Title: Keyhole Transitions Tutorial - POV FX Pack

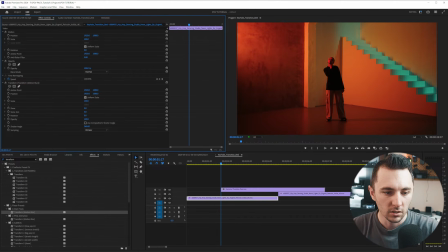And then we're going to just turn up that to 360. And then make sure composition shutter angle is off. We're going to keyframe, position, and scale. The files are 4K, so just make sure everything's the exact same scale. All right, so here we go.
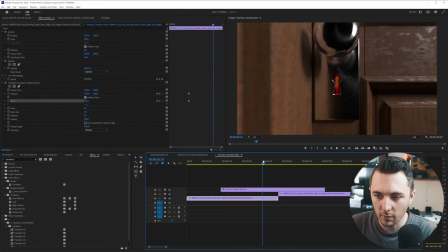Let's find out how much it zooms down.
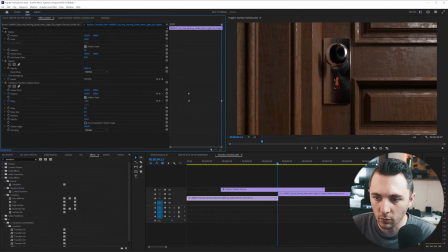So let's get it to right around there, and let's scale it all the way down till we think it fits. And we're going to bring down the motion, or bring down that. So let's play that through and see how that looks.
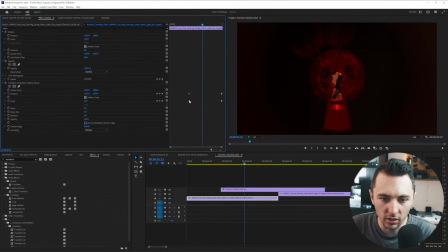So we want it to start a little bit later.
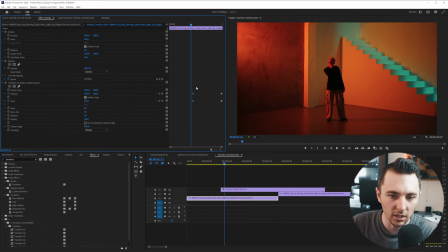And what we can do as well is we can let's start at let's start at like 125, right?
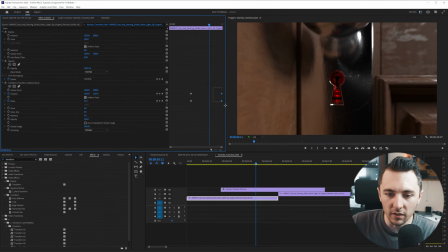So it gives us a little bit of leadway for the zoom out.
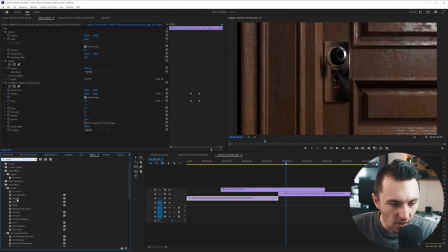So I like to throw on some lens distortion.
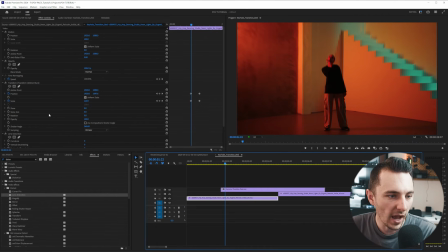So when the warp happens, let's go here.
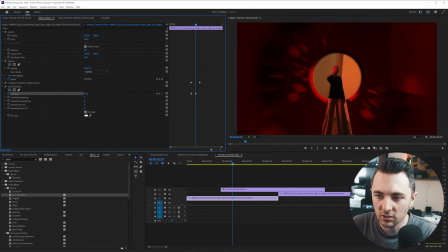I like to keyframe this almost like we're warping inside of it.
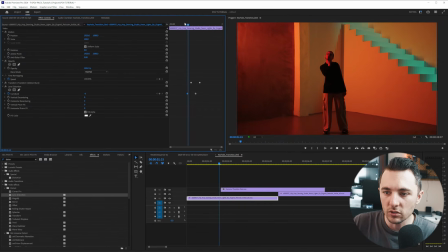So we can even start a little bit before, so it feels kind of like that, right?
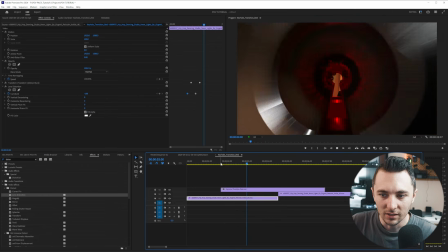We kind of get that morphing effect.
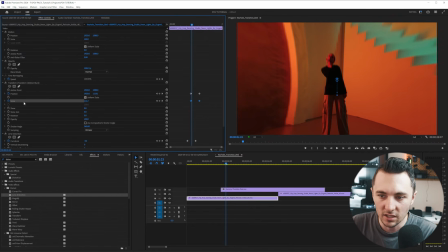And then we can even go back to our keyframes now, and we can see if we can scale down any more or any quicker.
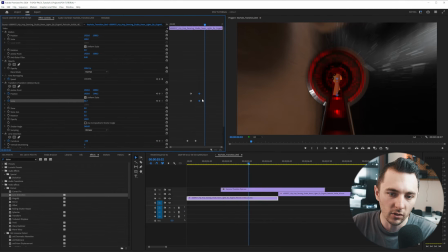Because the faster you scale down, the more motion blur you're going to get. So we want to be able to scale as small as possible without showing any of the black.
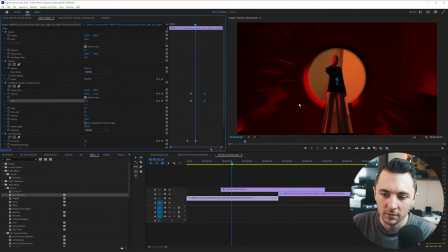So let's go frame by frame, see how this looks. See a little bit of black at the bottom.
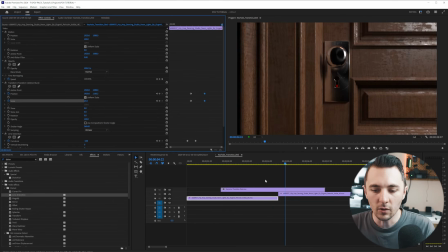I'm not too mad at that. And then what I like to do right here is, so we don't need that other half of the clip. Right here, I like to throw on just a black video.
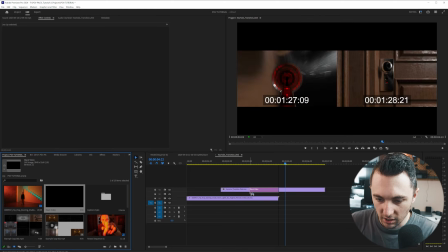So I just grab black video, and I'm just going to apply a default transition.
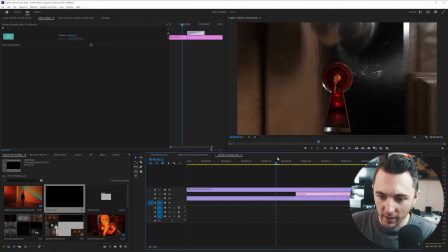I'm going to zoom in, and I'm just going to crossfade that for a minute. So it should be honestly crossfading.
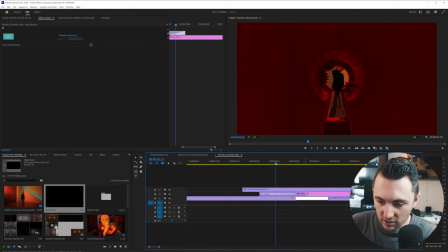Honestly, once we get inside, you know, because if we're moving further away from the subject, it would be getting darker, and then eventually you wouldn't be able to see through the keyhole, right? So let's see that.
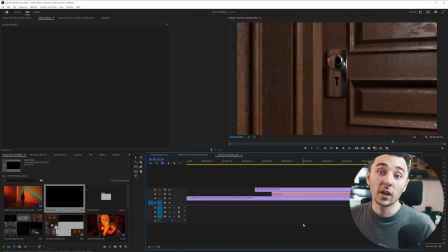Morph. And boom. Yeah, that's solid. And then so what I would do to really sell this effect is you're going to want to add sound effects. Sound effects really help tie this together. One place I recommend is freesounds.org.
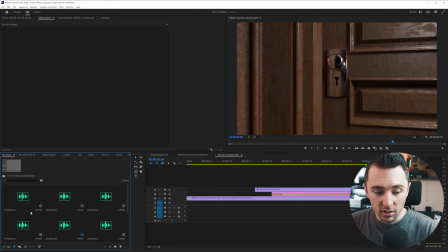We also have sound effects on Cinepacks. I was using some of our sound effects. I love the risers that we have.
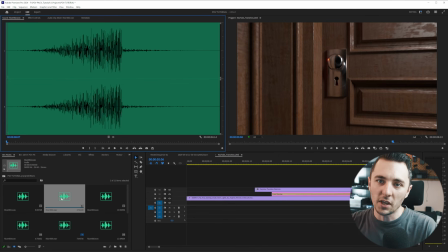This is the core sound effects pack that we did with A.O. Dawson. Definitely check it out. It's one of our best packs. So that's a really solid sound effect right there. I would go ahead and drag that in.
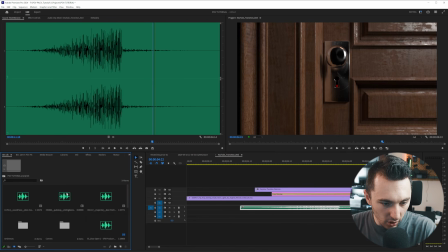And then I grab like this door opening sound. Where did I get that? I got on like Epidemic or our free sound effects. So I would just drag that on when the door opens.
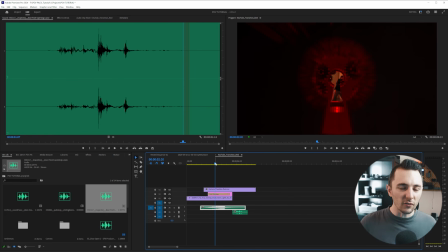And just like that, it already feels a lot more real. So I think adding the sound effects really helps sell the fact that you are transporting through something. And it doesn't have to be something specific like a door opening sound. Like even a whoosh would sound really good there too.
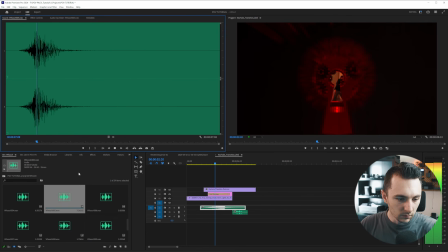Like we have some whooshes in here. Let me go. Like even a whoosh would sound good right there. Instead of the door opening, like let's just say you didn't have that.
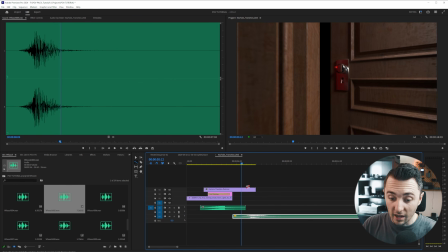When the door opens, and I'm going to slow it down so it makes it a little bit longer.
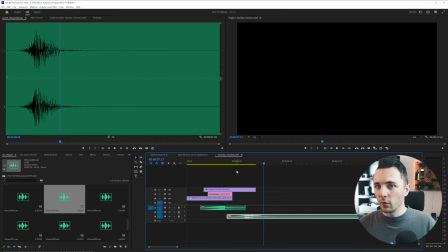It's not like the right sound, but I feel like it still works because you're moving through something, so you would feel like a whoosh as you're coming out.
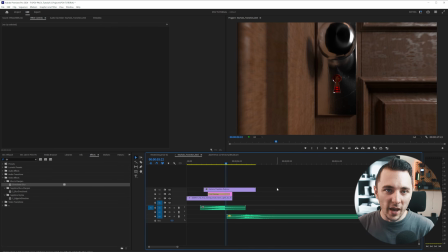So definitely play around with the sound effects. Pretty much the pack. If you enjoyed this video, make sure to drop a comment down below.